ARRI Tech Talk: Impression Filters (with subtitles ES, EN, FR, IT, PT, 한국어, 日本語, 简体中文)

And we're going to break down the look so that we understand what's happening in the background, the foreground, and at the point of focus. And then once we see how all those act separately, we're going to bring them all together and look at the look as a whole.
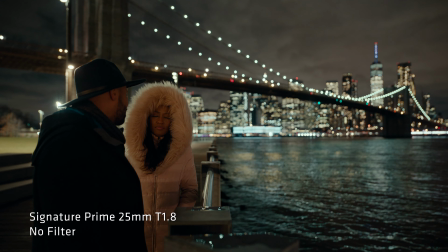In this first image, we're looking at the native look of a signature lens. Now, we've spent as much time working on the out-of-focus portion of the image as we did on the in-focus portion,
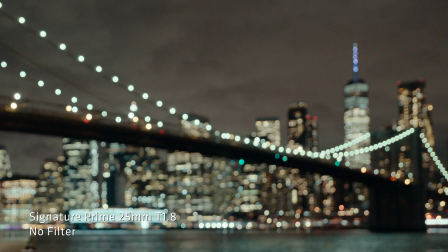because bokeh, which is a word that describes the out-of-focus portion of the image,
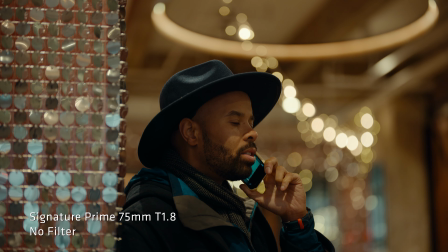has a tremendous effect visually, emotionally, on everything that's captured through that lens.
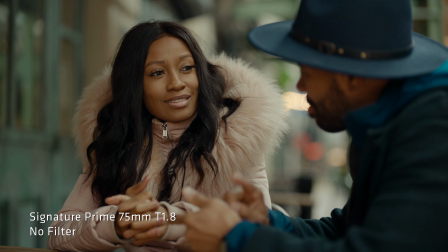Now, the best way to figure out what's happening in terms of bokeh is to look at an out-of-focus highlight.
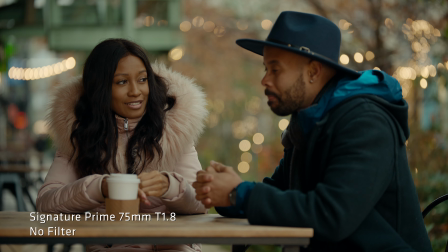There tends to be a misconception that bokeh applies only to the quality of an out-of-focus highlight, but that's not true.
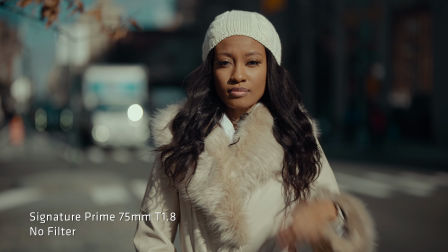Bokeh is a complex interaction of a number of characteristics,
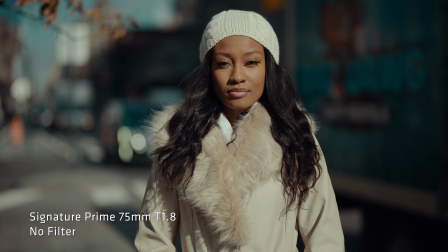and we can see most easily what's going on by looking at an out-of-focus highlight.
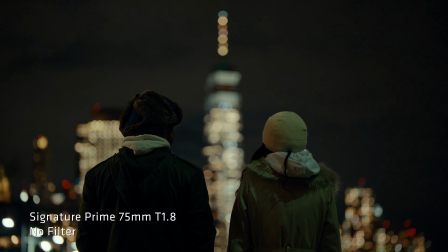But that is not what bokeh is. Bokeh affects everything in the image, highlight or shadow.
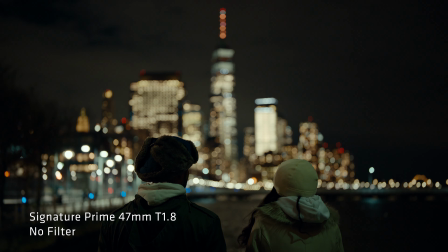We can look at the disks created by highlight sources in the frame and see that
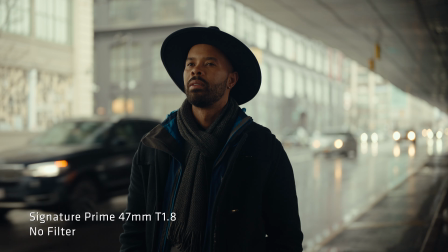signature primes are very well corrected for a number of aberrations, specifically spherical aberration.
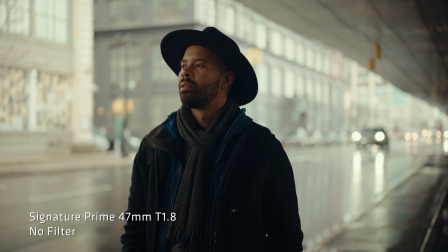The highlights become these flat, even disks with a slightly soft edge.
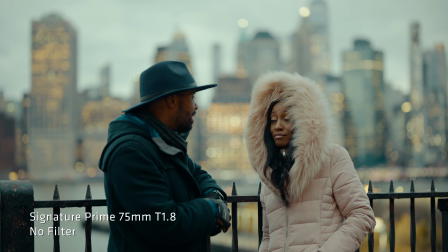And the idea is that backgrounds blend very, very smoothly. The point of focus has a kind of clarity to it,
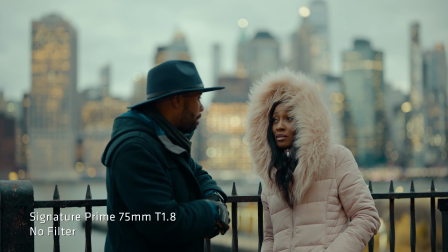and then we create separation by eliminating almost all hard edges in the background.
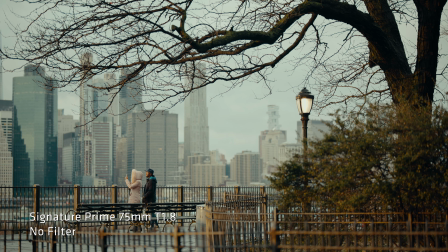So the background becomes, I describe it almost as slippery. There's nothing for my eye to really grab onto, and my attention is always gently directed back to the point of focus. But we can deconstruct this by adding some spherical aberration and create a very different look.
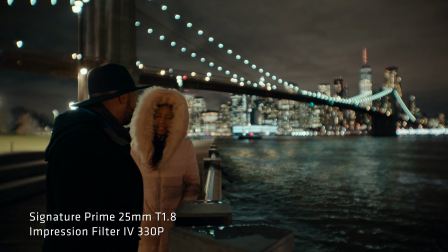In this image, which is reminiscent of a lot of what I would consider classic Hollywood portrait lenses, we have a lot more spherical aberration. And the effect of the positive filter is to create a new highlight quality
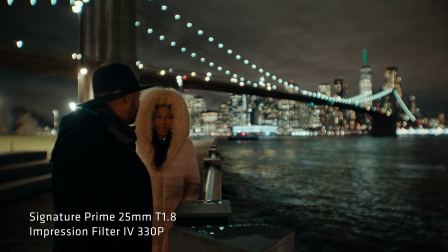that bleeds off in a much more gentle fashion.
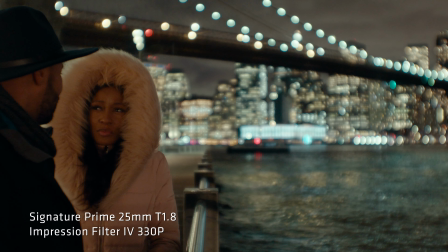In the center of the frame, the highlights have a bright quality to the center and then they bleed off.
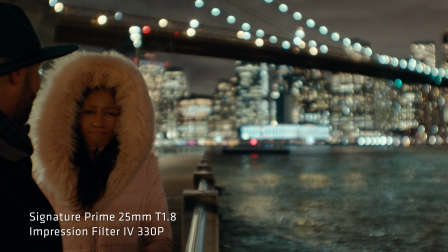So it's not an even disk, but there's a hot center with a gradual transition. And at the edges of the frame, we're seeing quite a lot of coma,
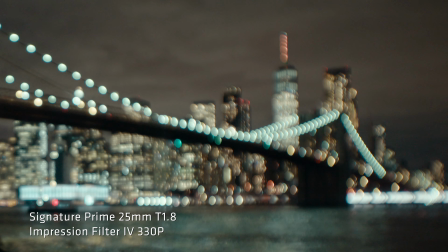which creates this kind of arrowhead shape where there's a bright tip that trails off and creates almost a swirling sensation. And that's a really interesting effect. Signature lenses natively capture a bit of this swirling.
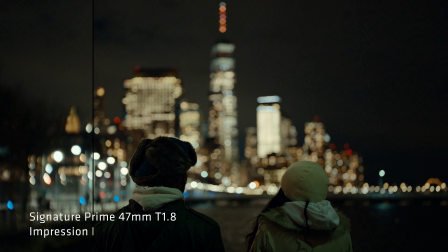When wide open at T1.8, this is a native part of their look, but the positive filter really exaggerates it in an interesting way.
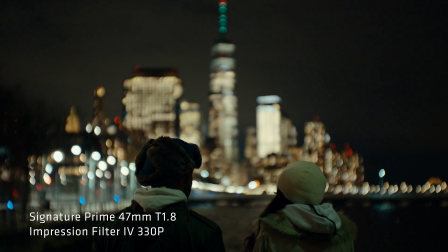We're going to see more of that in a second. But now let's look at the negative look, which is very, very different.
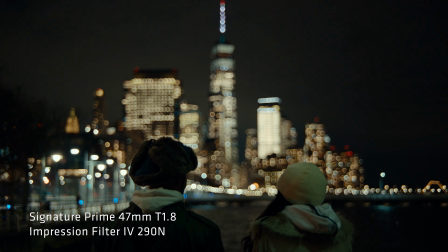So the negative look does the opposite. Instead of a hot center that trails off, we now have hot edges with a dark center.
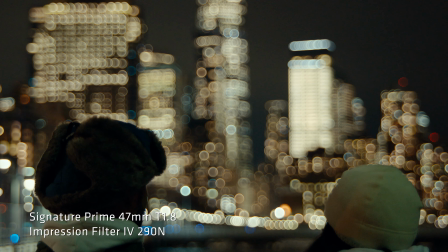This tends to emphasize textures and bring out textures in the image.
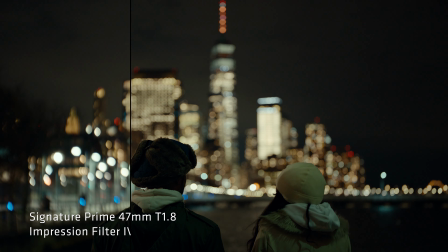In the previous two clips, I felt a greater sense of space because there is a stronger sense of separation between foreground and background.
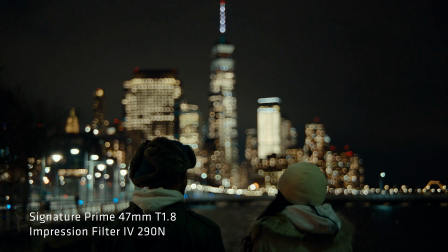In this, I feel a compression of space because both the point of focus and the background have sharp elements to them.
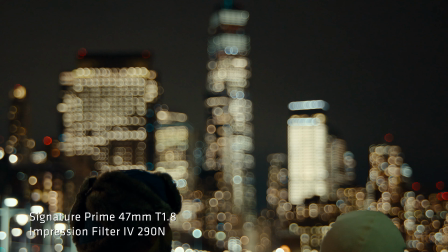Now, even though the background is technically out of focus,
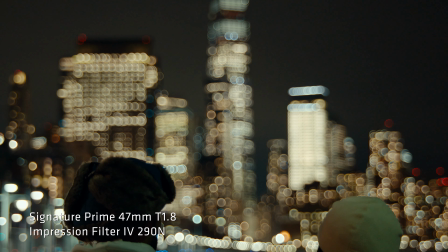there are a lot of very sharp textures in that background that add kind of a high energy feel,
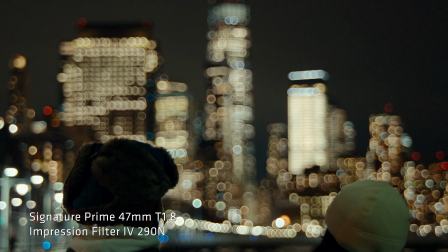maybe a grittiness to the image.
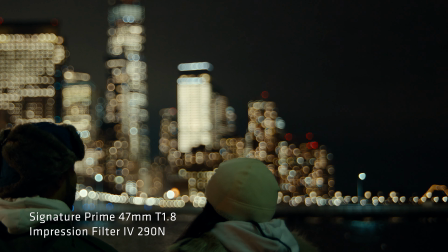And the swirling is now gone, because if you look at the edges of the frame, the coma is now heading in the opposite direction.
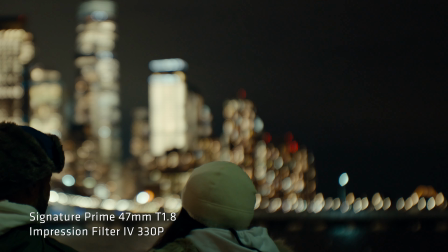So the arrowheads that were pointing outward in the previous clip are now pointing inward, which kind of eliminates the swirling effect.
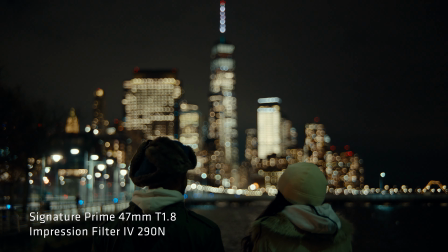So this is a very, very different feel. Keep in mind, these highlights are only the easiest way of seeing what's happening in terms of bokeh. We're now going to remove most of the highlights and look at these same characteristics in a daytime shot.
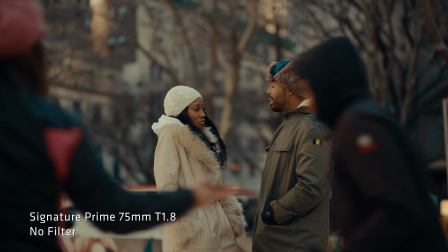This, once again, is the native look of a signature lens. At the point of focus, the subjects are very clear.
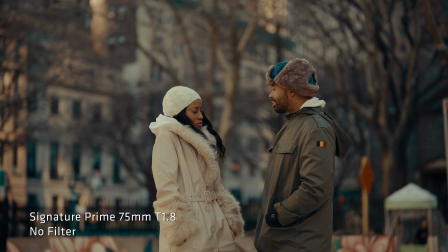They look very natural. I heard one DP say this is like looking through a beautiful window. But at the same time, there's a lot of separation with the background because the background is very, very soft due to the exceptionally well-corrected spherical aberration.
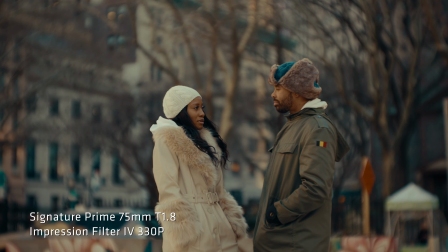In this frame, we can see the effect of the positive filter very strongly in the textures at the edges of the frame.
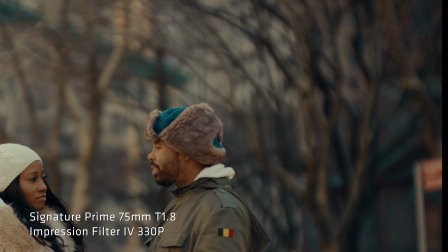That swirling sensation that I called out earlier is greatly enhanced.
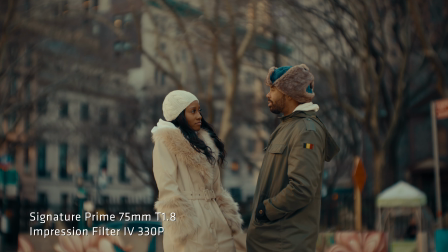And it feels almost like it's embracing the characters in the center of the frame, you're framing them within the frame.
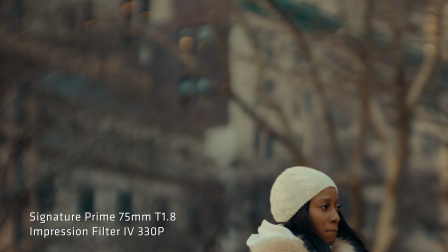There are some highlights in the top left portion of the frame that look very similar to what we saw in that night scene.
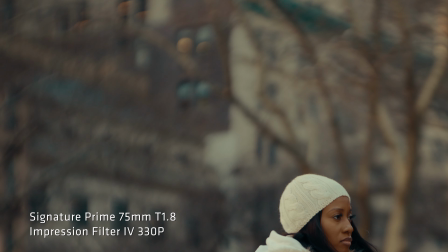You can see that arrowhead shape with the hot tip and pointing out towards the edge of the
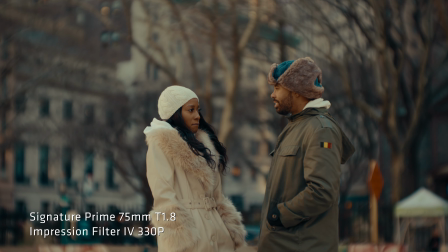frame. So I think it's easy to see that bokeh is not just about point sources.
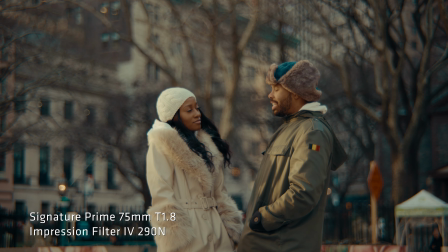It fundamentally changes the background. With the negative filter, we can see a dramatic impact on the textures at the edges of the frame. They're much sharper and contrastier, and yet at the same time, there's a lot going on.
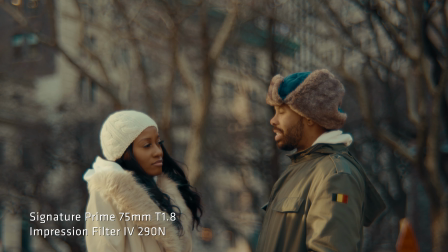There's perhaps some double images happening. It's clear that the image is out of focus, but there's a lot of activity and a lot of energy back there.
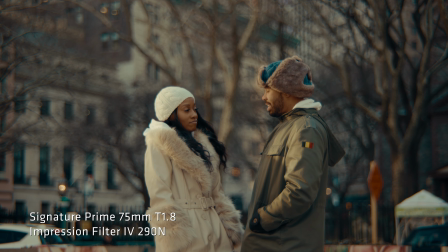And this frame almost feels menacing in a way. It feels like the foreground is actually coming forward. Maybe there's less of a sensation of depth, and the swirling pattern is completely gone.
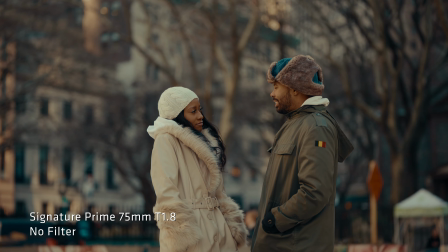So whereas I would think of the previous image as perhaps a glamorous look, this is very much, once again, kind of a gritty, coarse look. Signature lenses are very special in that they are very well corrected for spherical aberration, and they roll beautifully and equally out of focus in both directions.
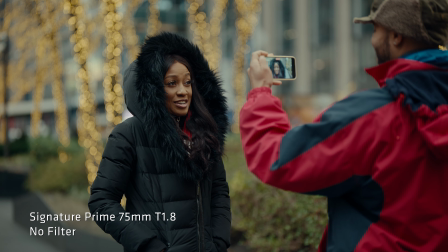So you won't see any difference, really, between the quality of the out-of-focus image in the background or in the foreground. This is not how old lenses work. And we've talked about two different kinds of bokeh, the hot center bokeh and the donut bokeh.
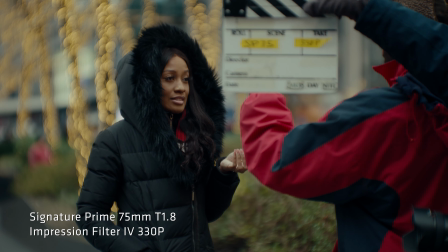It's important to recognize that these always travel together.
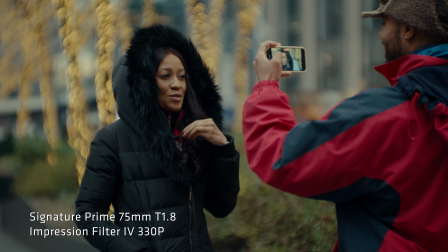Now, in this image, we're seeing quite a lot of the hot center background, creating the swirling effect that we've looked at previously. But we see the gentleman in the foreground is now slightly sharper.
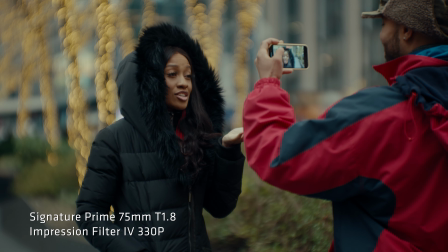That's because the donut bokeh is taking effect from the point of focus forward. So from her face forward towards the camera,
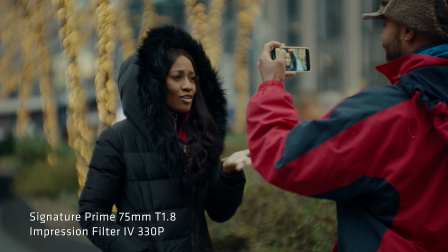we're actually seeing donut bokeh creating this kind of hard edge around objects that makes them appear like they're more in focus.
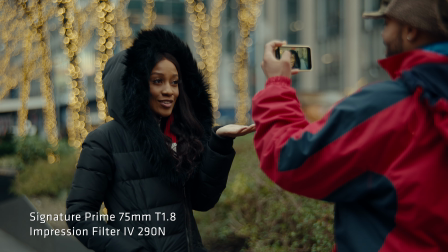Now, if we go to the negative filter, we can flip that.
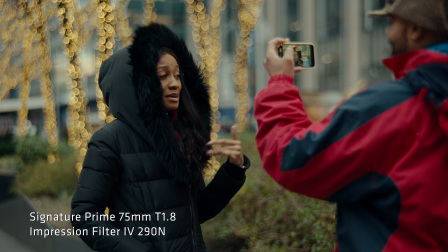So now, from the point of focus backwards, we see a sharpening effect.
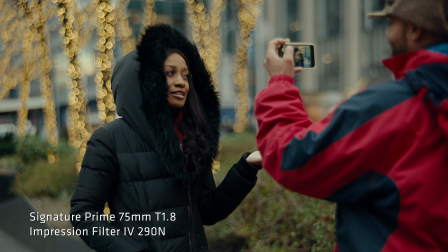But from her face forwards, things get softer.
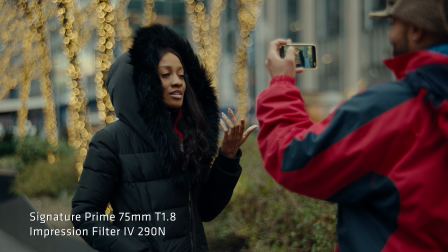And we can see that this gentleman is considerably softer in this clip than he was in the previous clip. This is something that can be used creatively. For example, we could use this to communicate the relationship between these two characters, either by making the gentleman in the foreground look sharper or make him look softer.
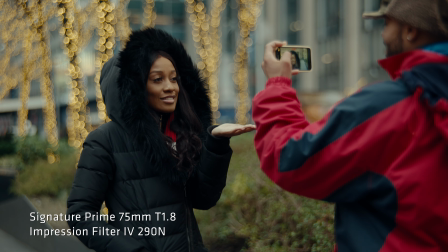We can blend the woman into the background by making the background sharper in terms of texture,
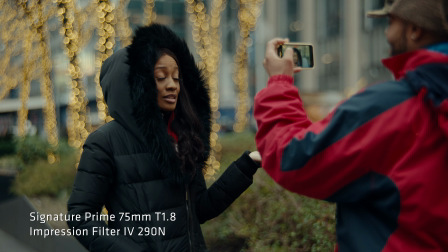such that she and the background merge more. What's really interesting is that you can shift the apparent depth of field forward or backwards, depending on which filter you're using. And that opens up a tremendous number of creative possibilities.
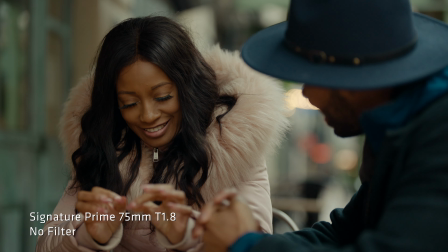This is the natural look of a signature lens, and it's a very realistic look.
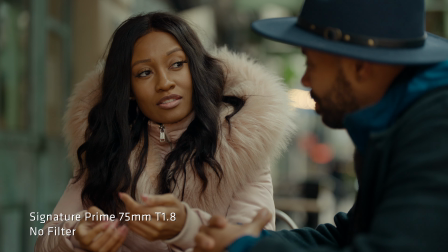It captures all the detail and resolution that an Alexa 35 can handle, but at the same time, it's flattering to faces.
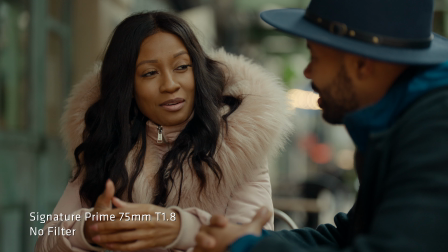But if we want to recreate a vintage look, we need to add some aberrations back in.
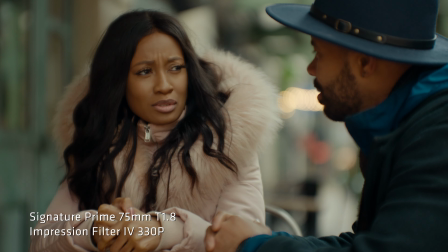The positive filter converts this signature lens into a kind of classic Hollywood portraiture lens.
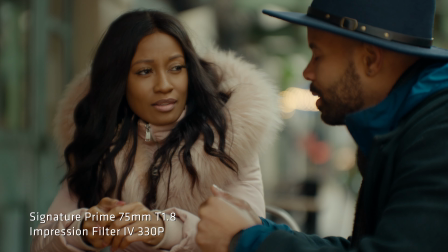She looks very soft and her skin is just glowing. This feels to me like an image from a 1950s Hollywood film.